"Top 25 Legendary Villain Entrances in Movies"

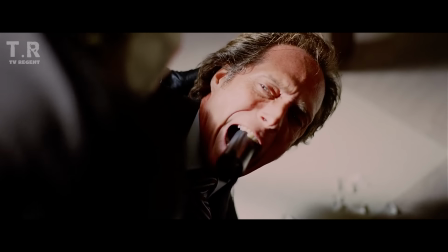I believe whatever doesn't kill you simply makes you a stranger.
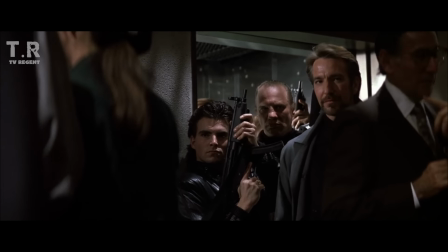There's no better way to leave your mark on the world than an epic entrance. Forget about first impressions or anything like that.
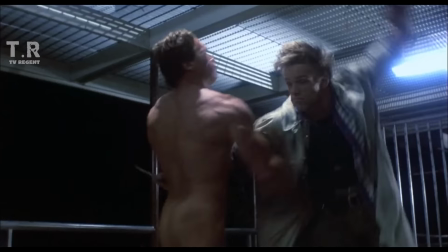The mere aura you radiate with such an appearance can put you on the same pedestal as that of a god, even if you're the bad guy.
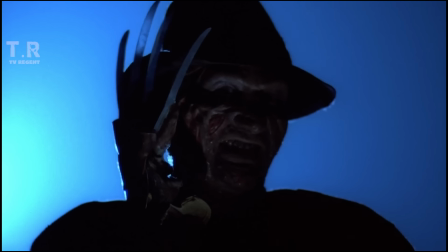Please, God. This is God.
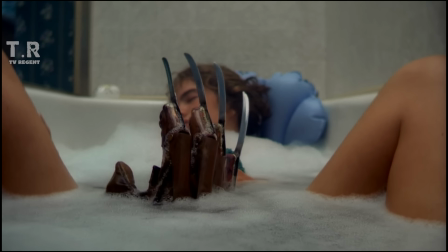To prove my point even further, I've decided to treat you to the top 25 legendary villain entrances in the movies.
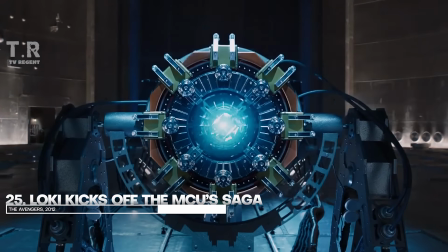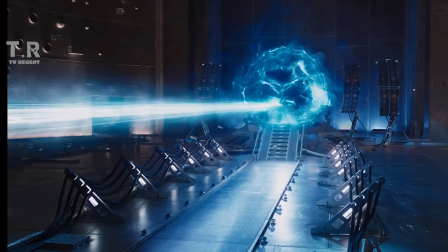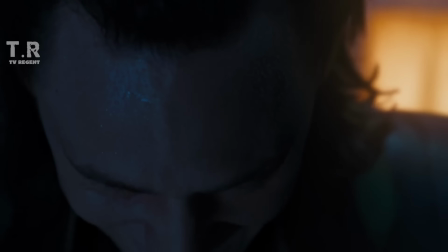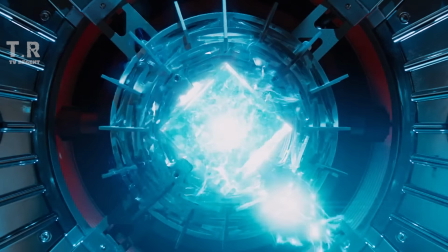If you've been tasked with spearheading the evil quota of what would go on to fuel the most commercially successful franchise of all time,
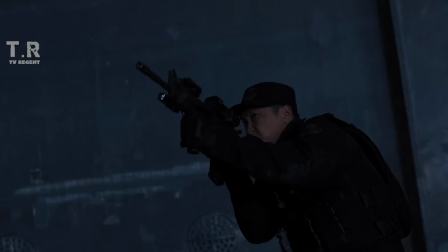then you need to bring your A-game to the table. That's exactly what Loki did when he invaded S.H.I.E.L.D. and stole the Tesseract from them, all while smiling and posing for the camera.
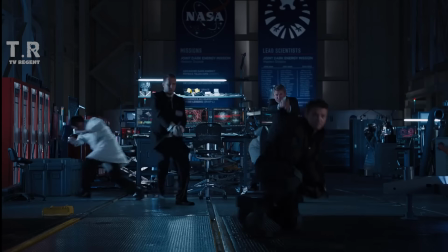Heck, he even stole two of their most crucial members, including a freaking Avenger.
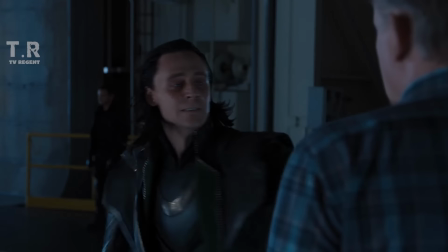Loki's nonchalance is what sells the scene, and even though he never really caught on to the audience as a villain, this still remains the highlight of his career while on the dark side.
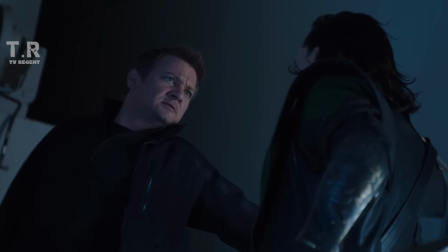It was the perfect way to set up the rest of the plot, and it got the audience interested right from the start.
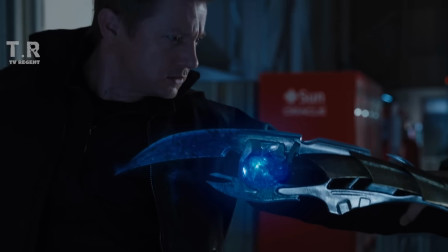Mind you, given that the MCU was still relatively new at the time, watching Loki in action was a new experience for most viewers.
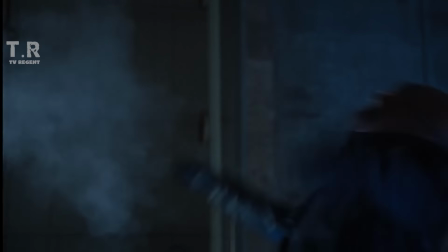You can see his wit, his dominance, and his powers. Even Nick Fury was all but clueless against the God of Mischief, and that's saying something.
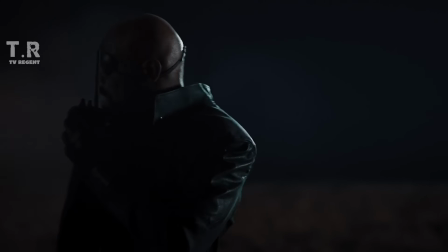I do wonder what Jules Winfield would describe him as if he was ever given a hit on the leader of S.H.I.E.L.D.
He's black.
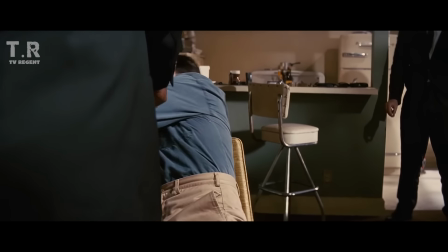Go on. He's bald. Does he look like a bitch? What? He look like a bitch.
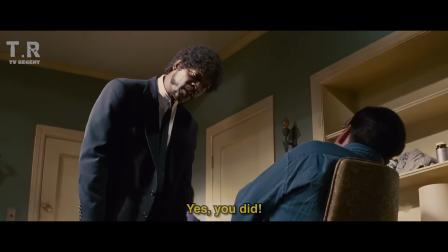No! Then why you try to fuck him like a bitch, man? He didn't. Yes, you did. Why do you want to get in the Mandingo business?
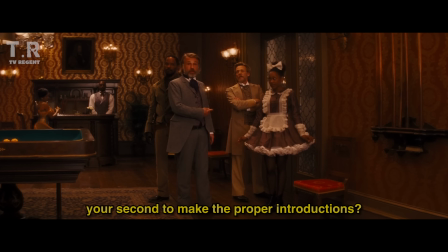You don't intend to allow your second to make the proper introductions? Answer the questions.
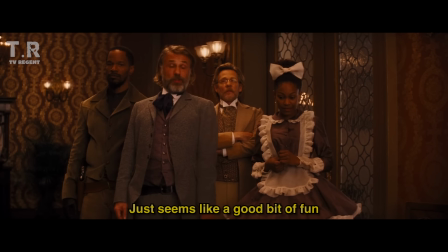This seems like a good bit of fun.
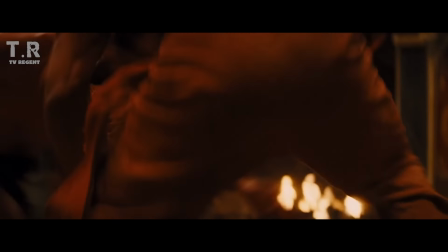Matt, you've got to give it to Quentin Tarantino for being able to surprise everyone with
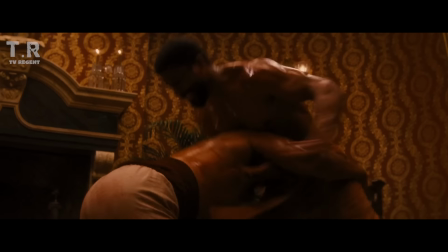Leonardo DiCaprio showing up out of nowhere to become the main villain of Django Unchained.
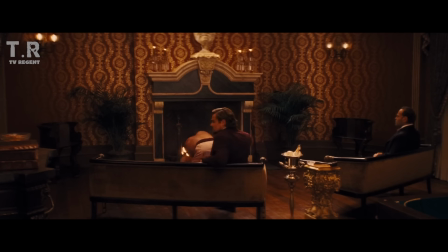Now, when I saw this one in the theatres, no one knew that Leo was in the movie. So when he turned around and had the camera zoom into him like that so suddenly, the whole hall went crazy.
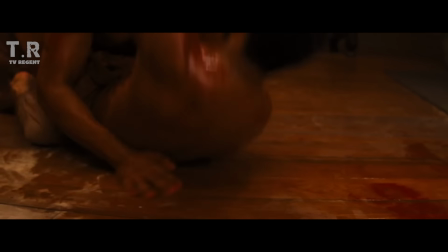It was awesome to watch, and he totally nailed his role as Calvin Candy. The main characters were outstanding in this flick, but you've got to admit that Leo stole every scene that he was in.
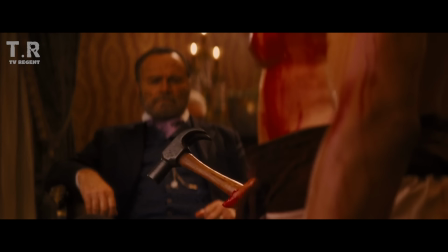Finish. Go on, boy, finish.
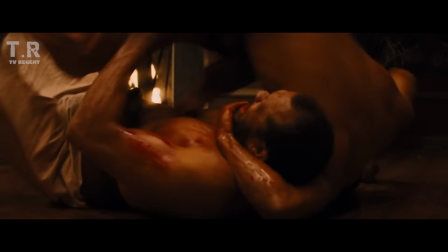It was so impressive to watch him morph into this role so comfortably and command attention like his character demanded I mean you could
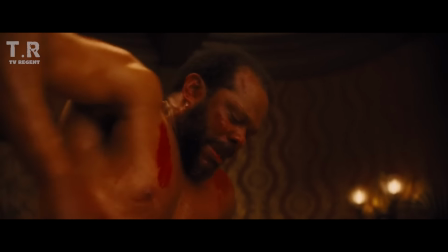even say that he was born to play a racist slave owner But yeah the build-up to his eventual reveal was a stroke of genius from Tarantino and to include
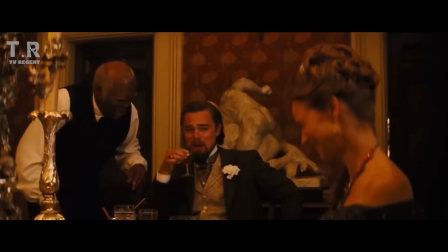this with the Mandingo fight Just elevated Calvary to a whole other level of evil Also,
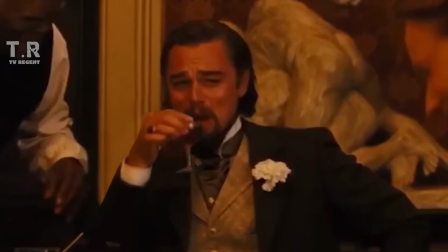don't forget that this character has been cemented as one of the og legends of meme history I ain't never seen a nigga like you ever in his life
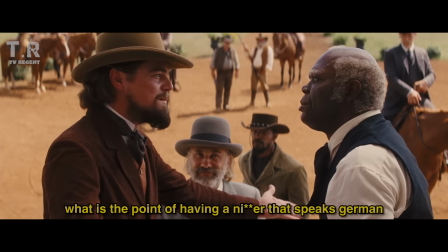What is the point of having a nigga that speaks german? Well, be careful now, Dr. Schultz.
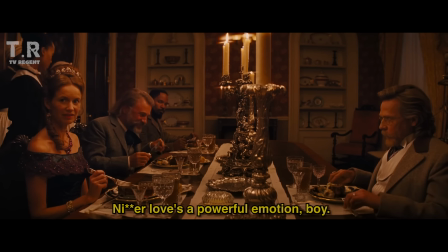You might have caught yourself a little dose of n***a love. N***a love's a powerful emotion, boy. It's like a pool of black tar once it catches your ass you caught.
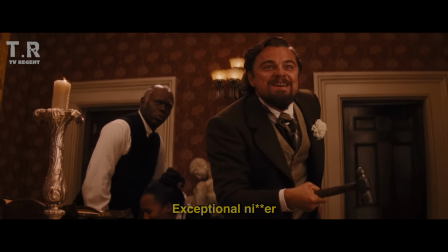Exceptional n***a.
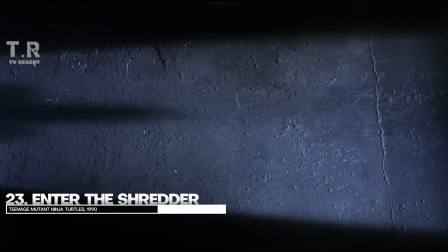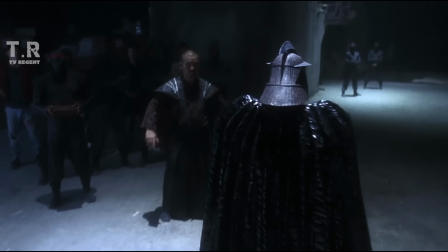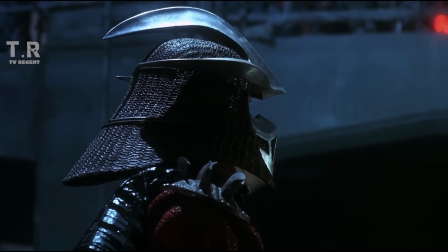Master Shredder.
Imagine being such a badass that you're greeted by a concert's worth of an audience when you just decide to show up.
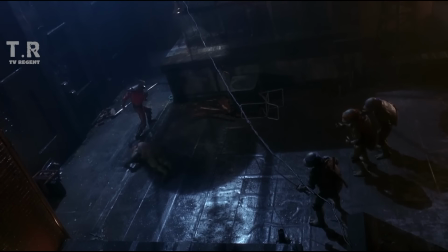Shredder is an ominous and dangerous villain from the Teenage Mutant Ninja Turtles franchise, and this entrance proves exactly why he's feared by many.
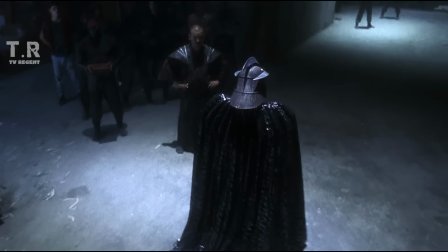All the people in his presence are effectively bowing down in subjugation to the underground tyrant and he knows it.
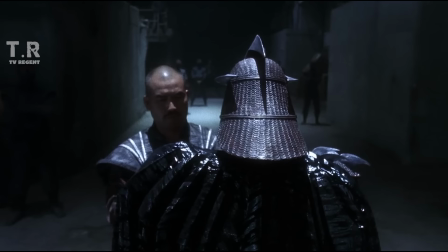So he doesn't really need to command anything from his subjects. Even the way his outfit is designed oozes authority so there's no way anyone from that crowd was going to oppose him.
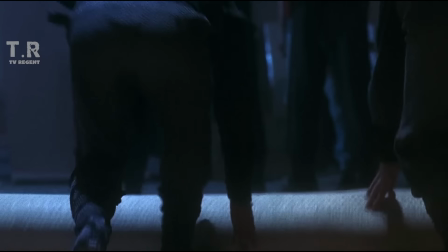The dark tone of this scene alone is much better than all of the remakes that came after it.